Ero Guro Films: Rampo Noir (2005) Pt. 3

So you have on one side of the spectrum,
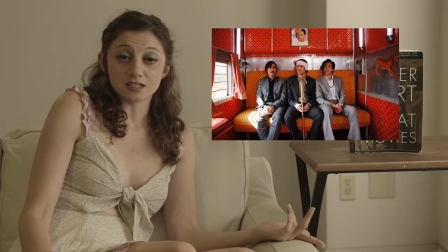[6:06]
you have Wes Anderson whose set design doesn't feel lived-in.
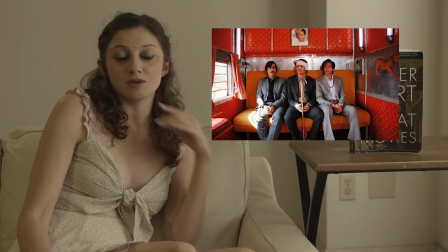[6:12]
It feels like it's a museum or like it's a play that you're watching.
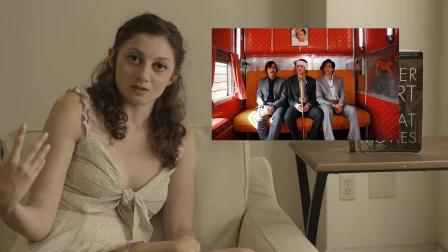[6:17]
And then on the other side of the spectrum, you have Richard Linklater, who has a lot of these very realistic,
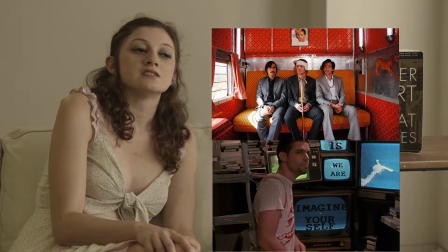[6:25]
non-theatral stories, and his set design feels lived in.
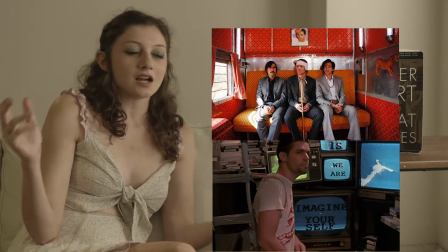[6:31]
And there's none which is better than the other. Both have these very calculated kind of meanings behind them, although a lot of people tend think of really good set design as the more theatrical kind, the more West Endersonian kind. But I think those kind of Richard Linklater's set designs are a little bit underrated and a little bit more challenging. Because you need to convey a message through your set design, but you also need to make it feel lived in and like it exists within the realistic world that your character's in.
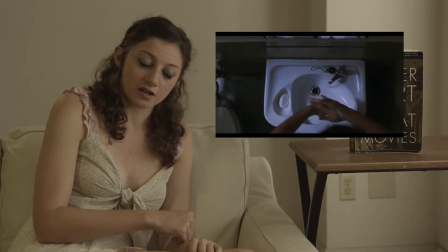[7:11]
So they have, for example, like the doctor's office and this, our main character's apartment,
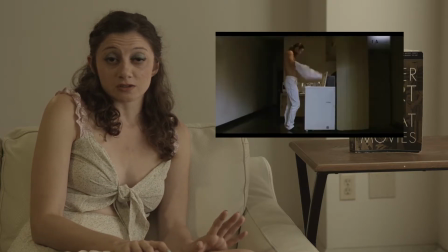[7:18]
which feel more realistic, they're more lived in.
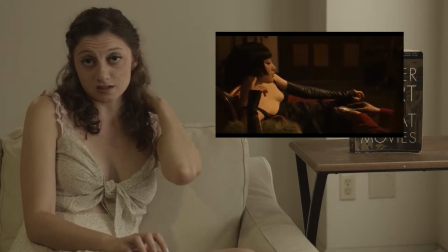[7:23]
But on the other side of the spectrum, you have the actress's apartment and also,
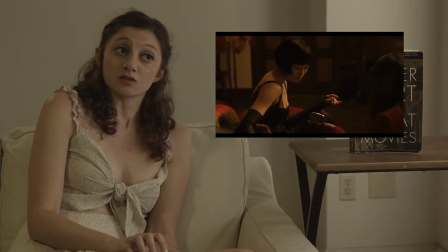[7:29]
you know, the world that, the room that our main protagonist kind of winds up in.
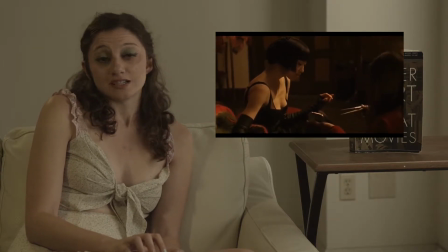[7:36]
And both of those feel more fantastical less lived in.
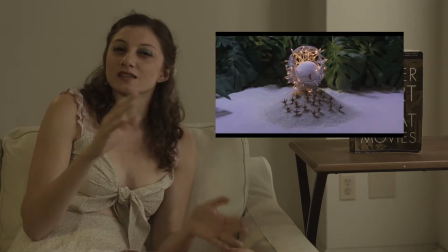[7:41]
But at the same time, it still feels like the both of them belong near each other,
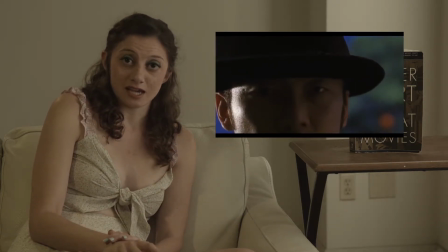[7:45]
which is, I think, a very interesting kind of balance to sort of take, and an interesting balance to kind of create with it.
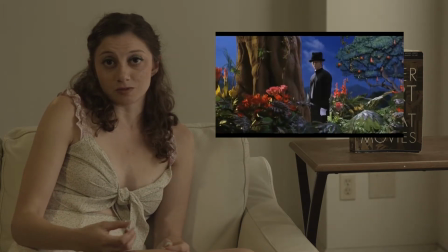[7:53]
So I think they did a really good job with the set design, both with the naturalism of, you know,
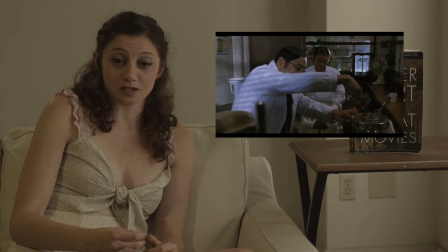[8:01]
the the apartment complex and the doctor's office, but also the unnaturalness of the actress's
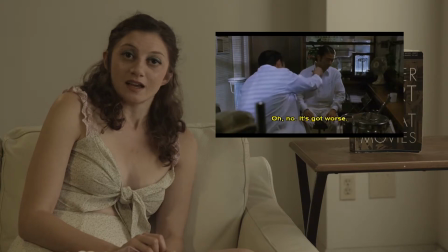[8:08]
apartment and also the world that they're kind of in. And both seem to kind of seamlessly exist within each other.
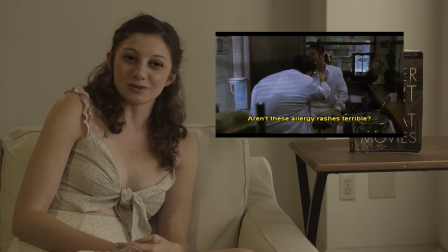[8:16]
Although if you like watch it on several other viewings, you kind of realize they're a little bit jarring.
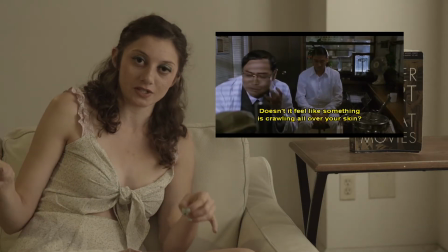[8:21]
So it's a real testament for these two different kind of things from two different kind of eras to really work and mesh in well with each other. And finally getting into lighting and color design, you have a lot more of the dramatic lighting for a lot more of the unrealistic scenes, a lot more of the imaginative scenes, and you have for realistic lighting, you have more realistic lighting for the more realistic scenes, but just getting into colors,
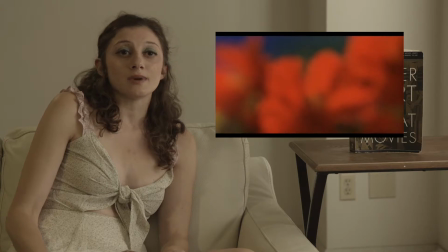[8:51]
you have a lot more, you have colors finally in this one.
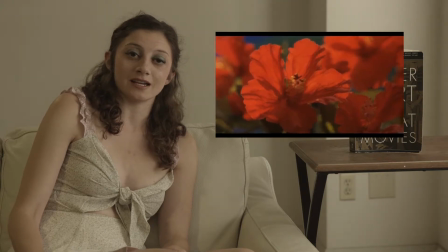[8:56]
I think there's something really to be said about Eroguro and colors. That's one of the things that kind of drove me on.
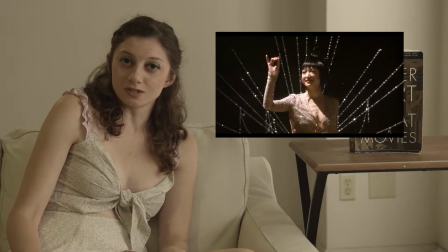[9:04]
Because you wouldn't think for a lot of beauty and a lot of colorfulness to show up in such macabre material,
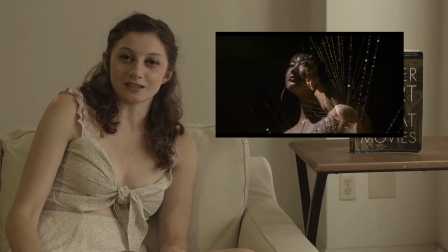[9:11]
and yet it does, and it's really kind of beautiful, and I think that's one of the things that Eroguro can do really right,
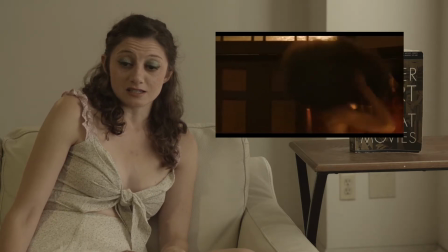[9:19]
is have these colors exist and work seamlessly with such a grotesque subject matter.
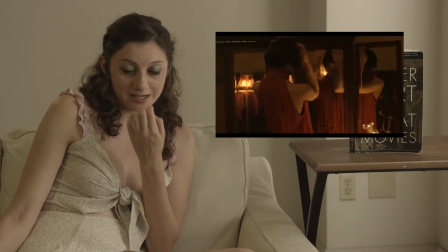[9:25]
I mean, erotic's in the name for a reason. It has to be visually appealing.
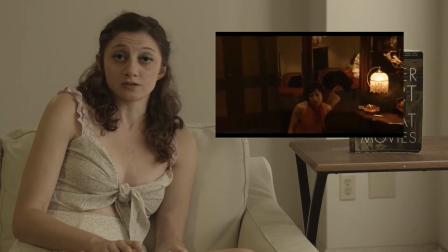[9:31]
And it really—the colors show over here, not only because you have instances of people physically using colors,
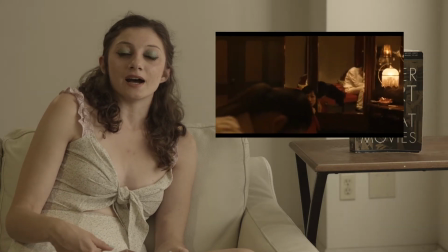[9:37]
but like you have a lot of red for some scenes.
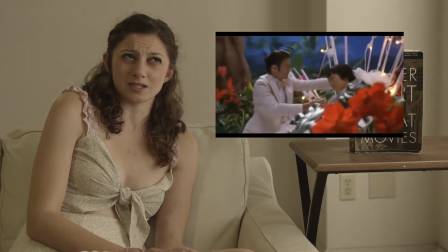[9:42]
For another set of scenes, you have, I believe, red, green,
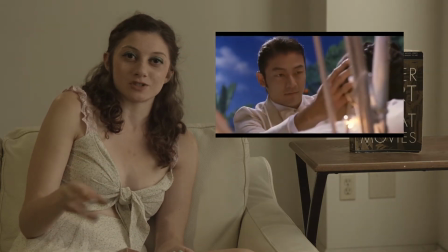[9:48]
blue, and white, which are like a couple of colors which you don't think would normally gel very well, yet they gel very well with this. And just speaking of the colors, it's not a surprise that I've been to that. A lot of people noticed.